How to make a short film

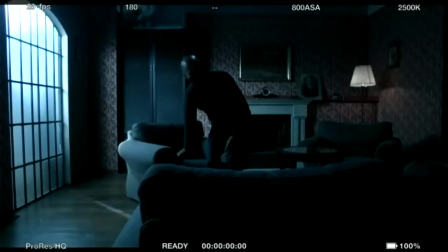(9:39)
Sorry, Neal, there's no sound right now. We can't hear you.
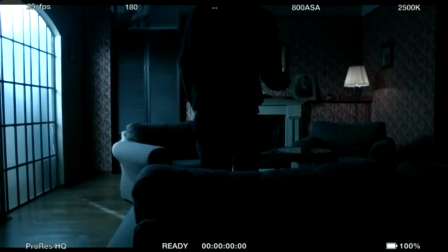(9:47)
Can we hear you? Can you hear us?
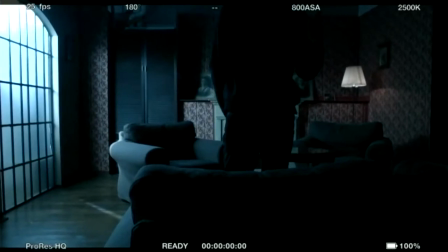Neal?
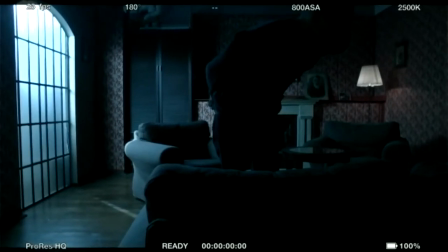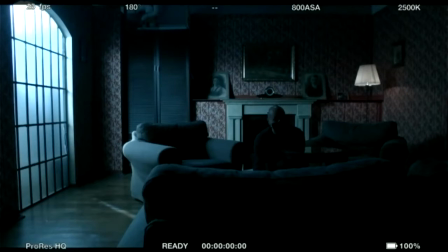All right, I'll That works. Sorry, guys, we're back. We thought we had audio on the other computer. So what we're doing right now is rehearsing a scene.
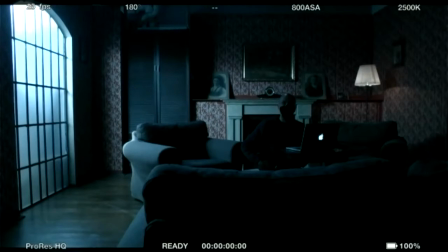(10:37)
We're looking for several things. When I'm directing a scene, again, I want to make sure that it looks the way I imagine, but I'm also thinking of sound. So I walk in the door, and if I'm working with an actor, I might give them a cue. I might tell them, you hear footsteps coming down the hallway, so pause, take a minute. Are you in danger?
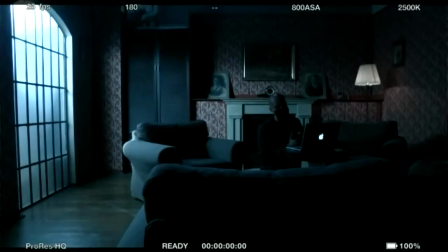(10:56)
If you're in danger, then take your gun out, because you have a gun, so you might want to use it. What are you looking for? Have you been in this room before? If you've been in this room before, you might know where to go to find what it is that you're looking for.
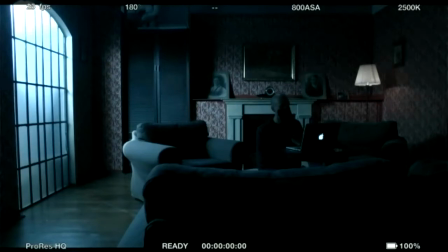(11:08)
If you haven't been in this room, I'm saying this to the actor, you might have to look all around and try to find what it is you're looking for first. So when I'm directing, I'm trying to think through all of the possibilities that the actor might have to pursue in order to achieve something within the scene.
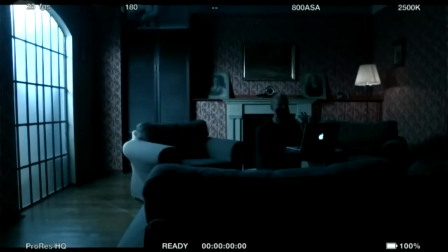(11:25)
Michael was telling me a few things. He was telling me to turn the brightness up on my computer when I sat down so I can get a little more light on my face. He's very conscious of how I hold the gun, this fake gun, so we can see it against a brighter background.
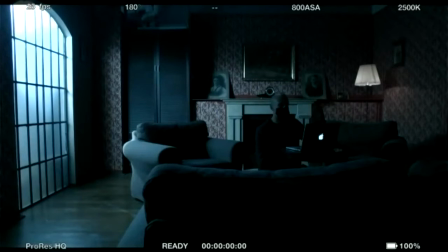(11:40)
I'm also thinking ahead to think about what other shots I'll need for the scene. So as we are shooting together, Michael and I are always thinking, what are the next shots we're going to need? After we get this shot, what will we need next, and what will we need next?
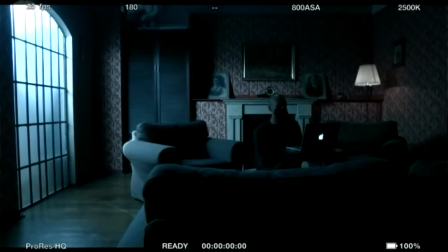(11:56)
As we shoot a wide shot, which is what we're taking now, we're thinking, from here, we'll probably go into a close-up of the character to see my eyes, to see what I'm thinking.
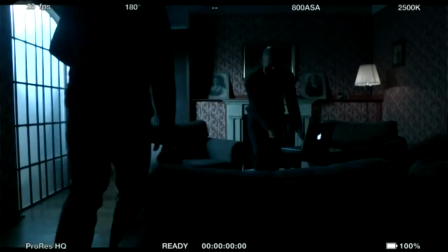(12:06)
We can't tell that from this distance. I think that this shot is great as a wide establishing shot.
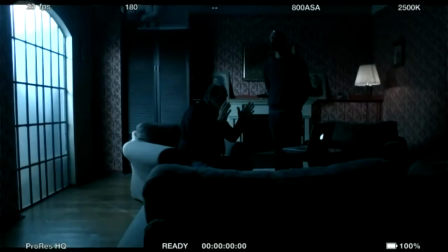(12:15)
I'm Michael, the cinematographer. It's great as a wide angle shot, but I think it also works slightly closer so you can cut into the shot. So you can, when the editing room, the editor can cut to make the shot slightly closer as well. Could be interesting too. Yeah. So for right now, we both like this shot and it looks interesting for us.
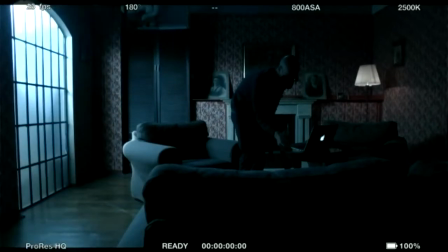(12:34)
We're going to take this shot and we're going to see if it looks good for us. And if it does, then we're going to go in to a close-up. Okay. Shall we try it? Let's try it. Okay, here we go.
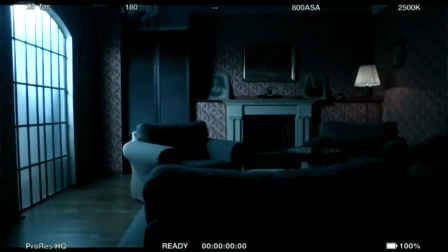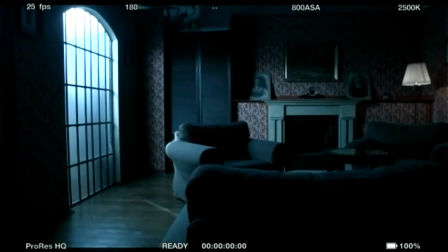(12:57)
Let me know when you're ready. I'm set. I'm going to roll, okay? Yeah, I think you should roll it. Camera's rolling, and action!